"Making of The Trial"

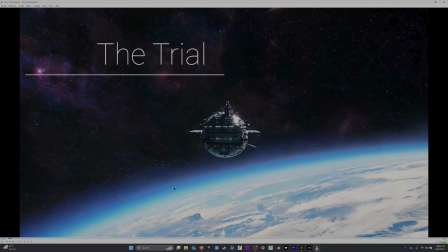[0:01]
Okay, folks, I'm going to go over a little bit of how I made this film, The Trial, which was my entry into the Runway AI Film Festival. I kind of just, to be honest with you, just pushed this thing out.
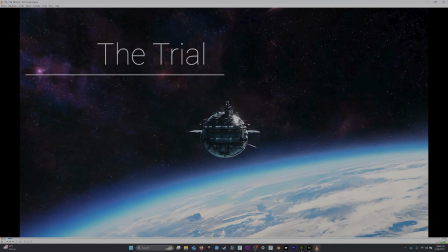[0:15]
Um, a lot of things went on and stuff, so it's not the highest quality, but anyway, it went through. So this first shot here of the spaceship coming over the Earth was all generated in Runway. So I just did a prompt where
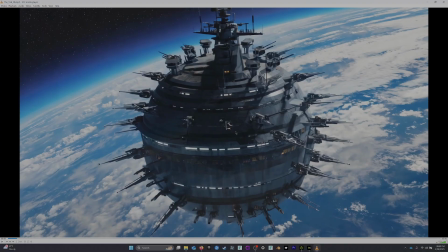[0:32]
I did a prompt and asked for a spherical alien spaceship covered with laser turrets. It gave me this, and I reused that same image for a couple of different shots here. Actually, I was fairly impressed with this one, but this was pretty nice.
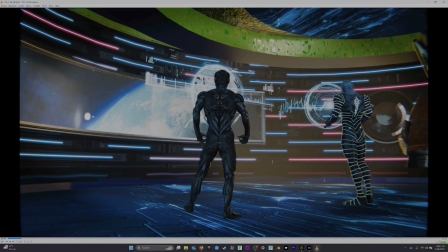[0:49] What is wrong with this planet?
Okay, then when we go inside the alien ship, everything in here is done in Blender from here on. And these two guys here, these two aliens, were guys I got off of Mixamo. Again, I found out about
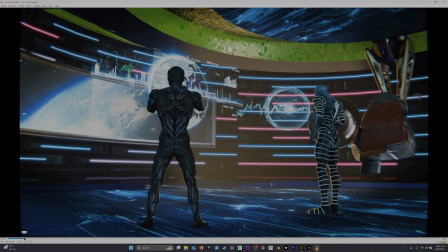[1:04]
the film festival about maybe something like 2 weeks or so before it occurred, so I didn't have a lot of time.
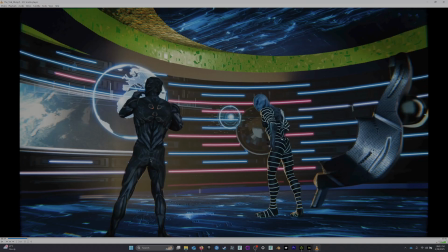[1:12]
And what I did was I motion captured myself in Rococo. I played all the parts. I did the voices. I regenerated in 11 Labs.
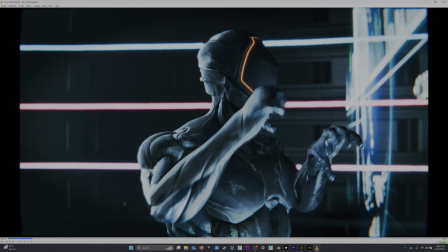[1:22]
So this guy here, he's like the adjutant or whatever, the prosecutor. I just motion captured myself, and then I wanted a character I didn't have to do lip sync on, so I kind of hid his face and stuff. I got a guy that just had like a mechanical mask type face helmet.
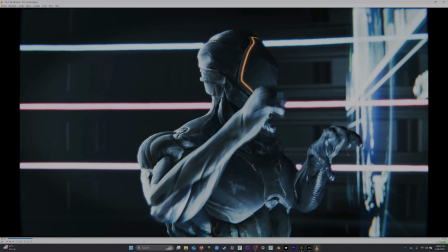[1:42]
You'll notice here with the hands how they look kind of like claws. So this is a problem I had with the Rococo stuff and the Mixamo, or with a bunch of the characters when they came in to Blender. There was a lot of problems with the motion capture itself.
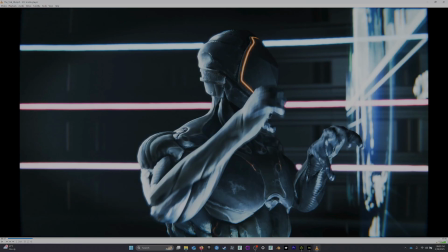[2:00]
Looked fine in Rococo, and when I brought it into Blender, it did not look all that great. So there's a lot of problems, and I'm finding out that there's other systems that are actually better at doing this than this workflow that I had.
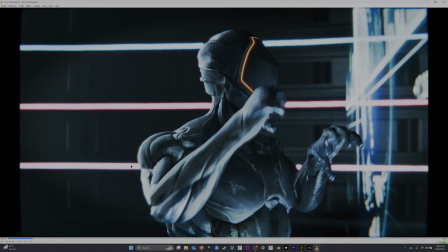[2:16]
So as you can see here, the hands look kind of messed up. A lot of times I just deleted all the keyframes for the hands. So I didn't have time to go back and do all this stuff.
Species intervention.
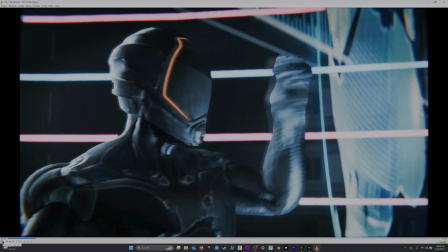[2:26] This one, hominid.
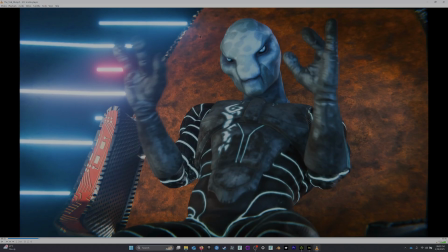[2:28]
These humans are So the captain here, again, a Mixamo character. The facial animation I did in a add-on for Blender called Faceit. So I just brought him in there, and you run the Faceit thing on just the head mesh,
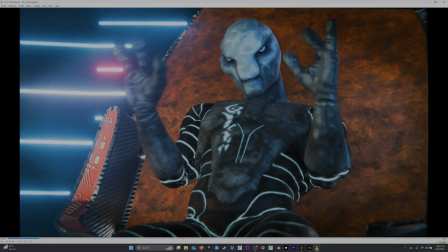[2:46]
and it will add these markers and stuff and create the blend shapes, and then you can take the lip sync video that you created with your iPhone or whatever, and map that onto that. He was the only character I was able to get the Faceit to work on kind of semi-correctly.
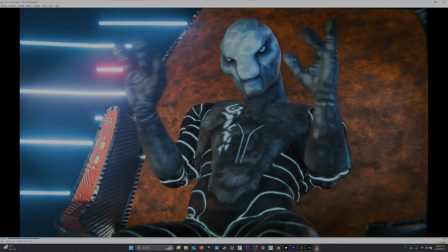[3:05]
And you'll see his face doesn't kind of deform correctly, but I didn't have time to mess with it. legendarily terrible.
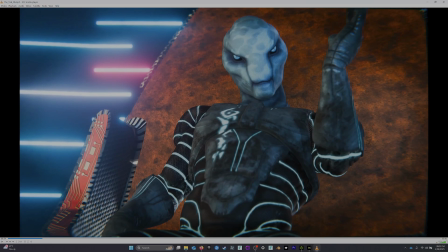[3:13]
I did like the way that the 11 Labs voice came out. So again, I did all the voices, I did all the acting and stuff, but I thought that it actually made me sound kind of very snarky and stuff, and I really enjoyed that. Everything else I did myself, all the backgrounds and everything like that, and the lighting and all that.
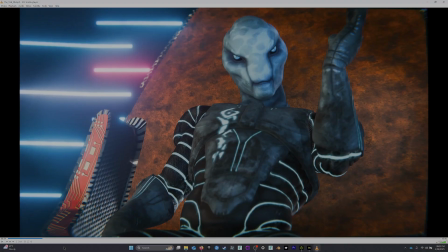[3:32]
So again, it was a rush job, but it is what it is.
Then we leave them to their fate.
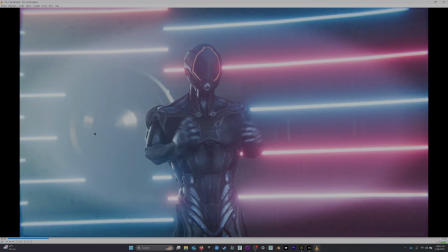[3:38]
But there are many other So I was going heavily into like some compositing and stuff, and I added. So let's get to the part where we get to the AI backdrop.
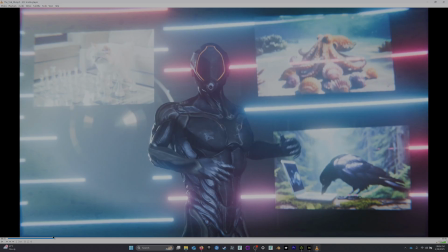[3:50]
So because I knew in the film festival you had to use some AI tools to generate images and videos, so I used them whenever I could, but I didn't want them to be the entire point of the video or of the film. So I just used them sparingly in the background.